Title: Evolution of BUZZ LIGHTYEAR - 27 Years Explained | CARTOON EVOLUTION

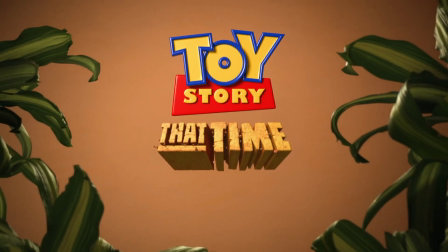1486s
And in 2014's Christmas special, Toy Story That Time Forgot,
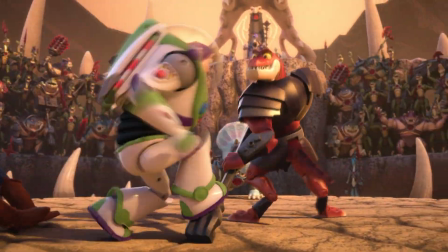1490s
Buzz and Woody are forced to fight Battlesaurs in Bonnie's friend's Battlesaw Arena playset.
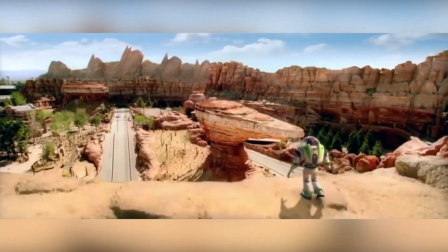1496s
In 2015, Buzz starred in a television commercial advertising the newly renovated Disneyland Resort.
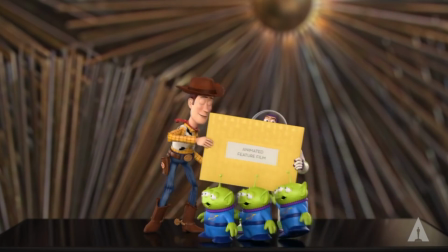1503s
And in 2016,
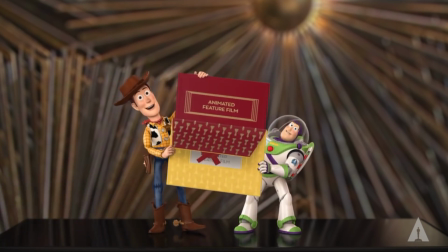1504s
Buzz and Woody returned to the Academy Awards to present that year's Oscar for Best Animated Feature, which went to Pixar's Inside Out.
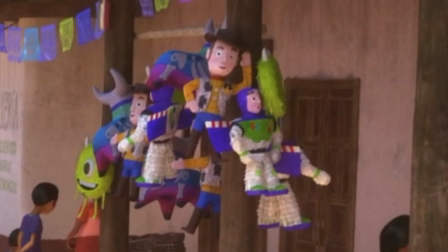1513s
In 2017, Buzz and Woody Piñatas appeared in Pixar's Coco. And in 2018, he cameoed in Disney's Ralph Breaks the Internet.
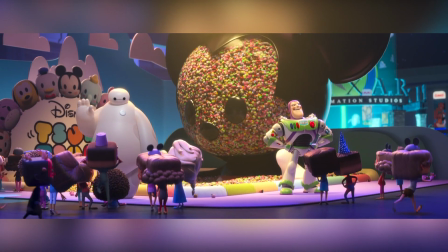1522s
While Buzz didn't get a complete makeover, he did look somewhat more cartoonish,
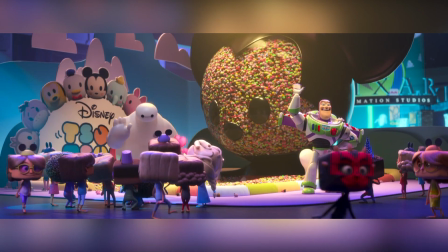1527s
likely as this was the first time he was animated by Walt Disney Animation.
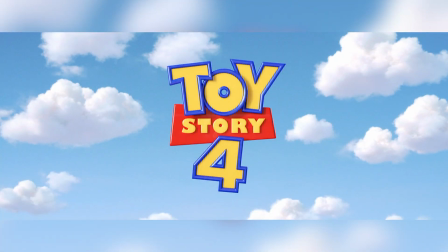1532s
In 2014, Pixar announced a fourth Toy Story, with Lasseter, Stanton,
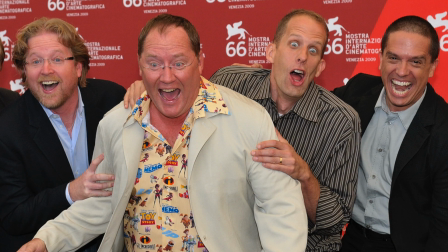1537s
Doctor and Unkrich developing a treatment focused on the idea of lost toys, toys that have been abandoned by their owner. In yet another tumultuous production, the film went through numerous drafts, including a pass by Rashida Jones and Will McCormick. In 2017, John Lasseter stepped down from his planned directorial duties, leaving co-director Josh Cooley to tackle the film solo.
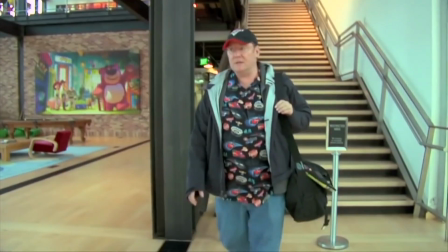1561s
Mere months later, Lasseter left Pixar entirely after alleged workplace sexual misconduct allegations arose.
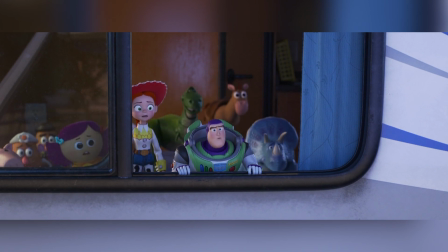1570s
In the most emotional instalment, Toy Story 4 saw Buzz leading a mission to find Woody after he disappears on a journey of self-discovery.
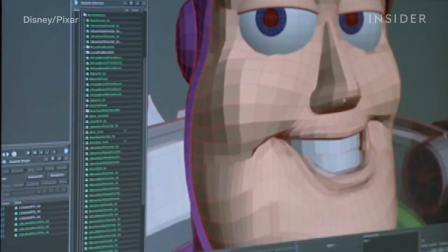1578s
Once again, filmmakers recreated the characters and enhanced them with more details and textures than possible previously.
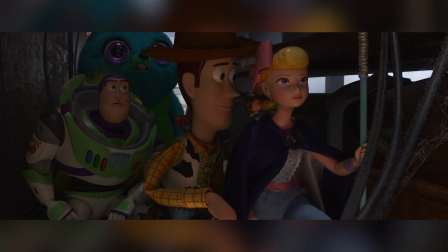1585s
While Buzz took his most realistic design yet, no new iterations were introduced.
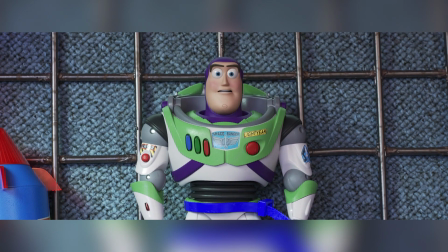1590s
The movie released in mid-2019 and grossed over $1.07 billion at the global box office,
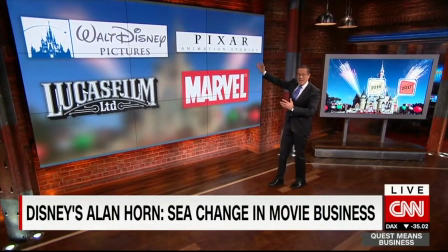1598s
one of six Disney movies to cross the billion-dollar mark that year, contributing to a still-held studio record.
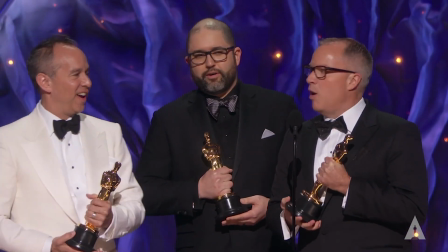1604s
It also went on to win Best Animated Picture at the Academy Awards.
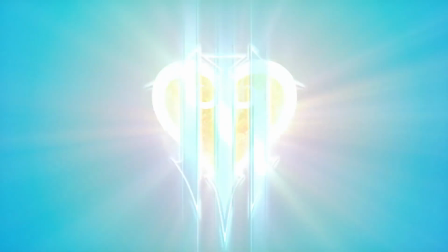1609s
Additionally, in 2019, Buzz, Woody and Pals appeared in the Toy Story toy box of video game Kingdom Hearts 3,
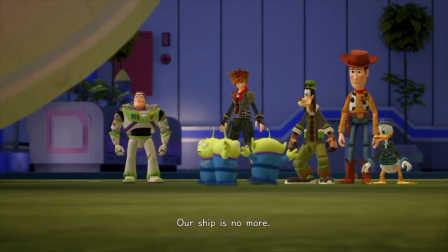1616s
where they travel to the Galaxy Toys Toy Store alongside Sora, Donald and Goofy to rescue Andy and other kidnapped toys.
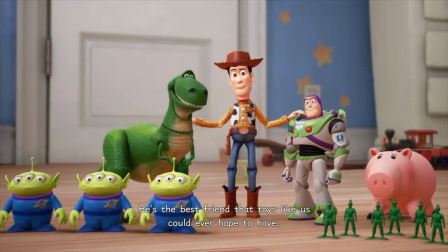1624s
The story is set canonically between Toy Story 2 and 3, and cutscenes make up a near 45-minute film.
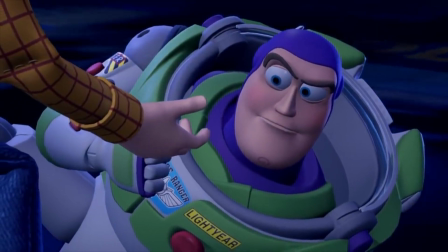1631s
Pixar animators and character designers worked heavily as consultants to make sure everything looked as true to the films as they could make it,
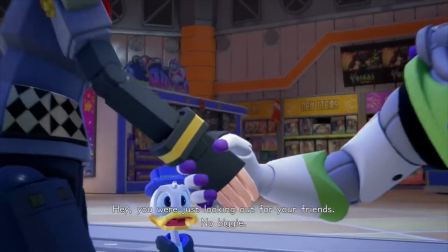1639s
while actual character models were provided to Square Enix by Pixar. Due to this, many fans consider Kingdom Hearts' Toy Story-level canonical.
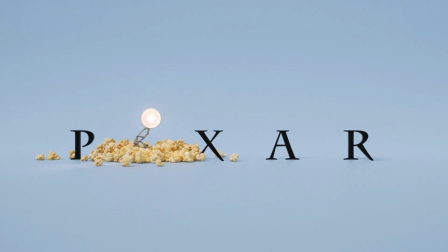1647s
In 2021, Buzz starred in the one-and-a-half-minute Pixar popcorn short To Fitness and Beyond, released exclusively to Disney+.
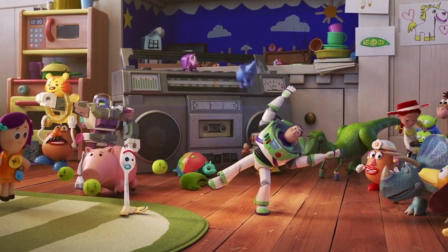1656s
Here Buzz was seen trying to motivate the other toys in Bonnie's room to take part in a high-impact fitness class.
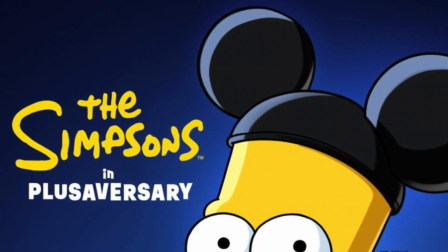1663s
He also briefly appeared in that year's Simpsons parody short Plusiversary,
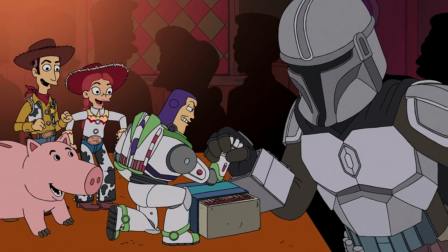1668s
an official Disney production also exclusive to Disney+, where he's seen arm wrestling with the Mandalorian in Moe's Tavern.
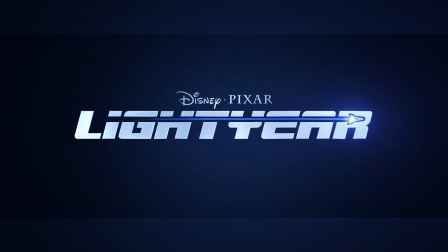1675s
In 2022, however, Buzz stars in his very own movie, where he's seen in yet another very different iteration,
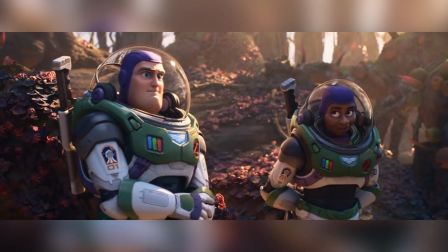1683s
Designed as the in-universe movie that inspired the toy,
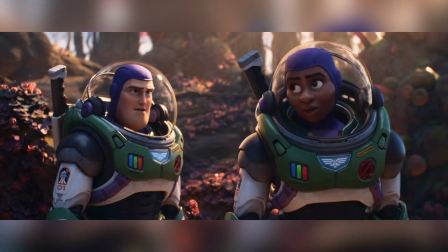1687s
Lightyear takes the form of a classic sci-fi movie that could have spawned an entire franchise. According to director Angus MacLean, a Pixar veteran and proclaimed Buzz expert,
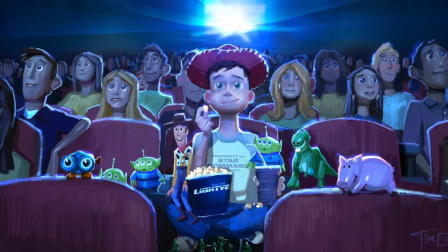1698s
Lightyear is Andy's Star Wars, the movie that Andy saw that changed his life.
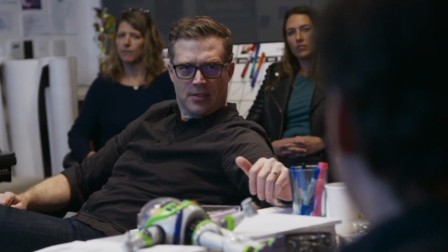1704s
In reimagining Buzz, filmmakers wanted to make sure they celebrated but still got away from his extraordinarily iconic classic design.
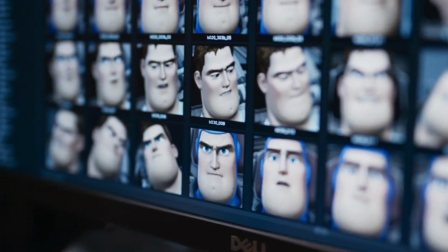1713s
Buzz's new design didn't necessarily need to be realistic, but believable.
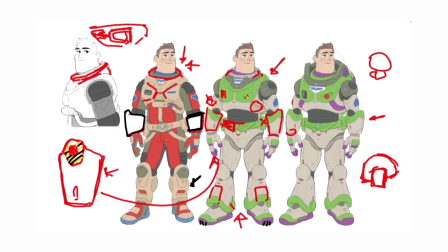1718s
A little more vulnerable and relatable. There were some iconic elements that obviously had to stay the same,
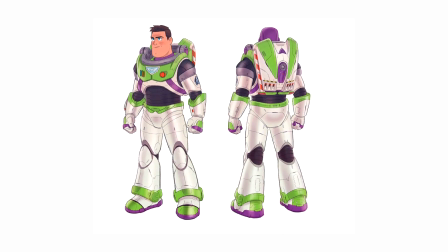1724s
such as his chin dimple, big round eyes, barrel chest and narrow waist.
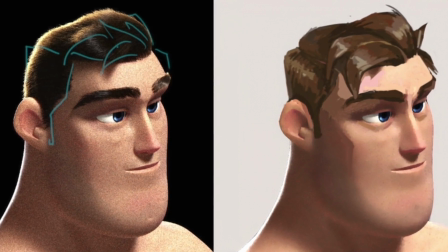1730s
Though others, such as his ginormous chin, had to be toned down and made more human.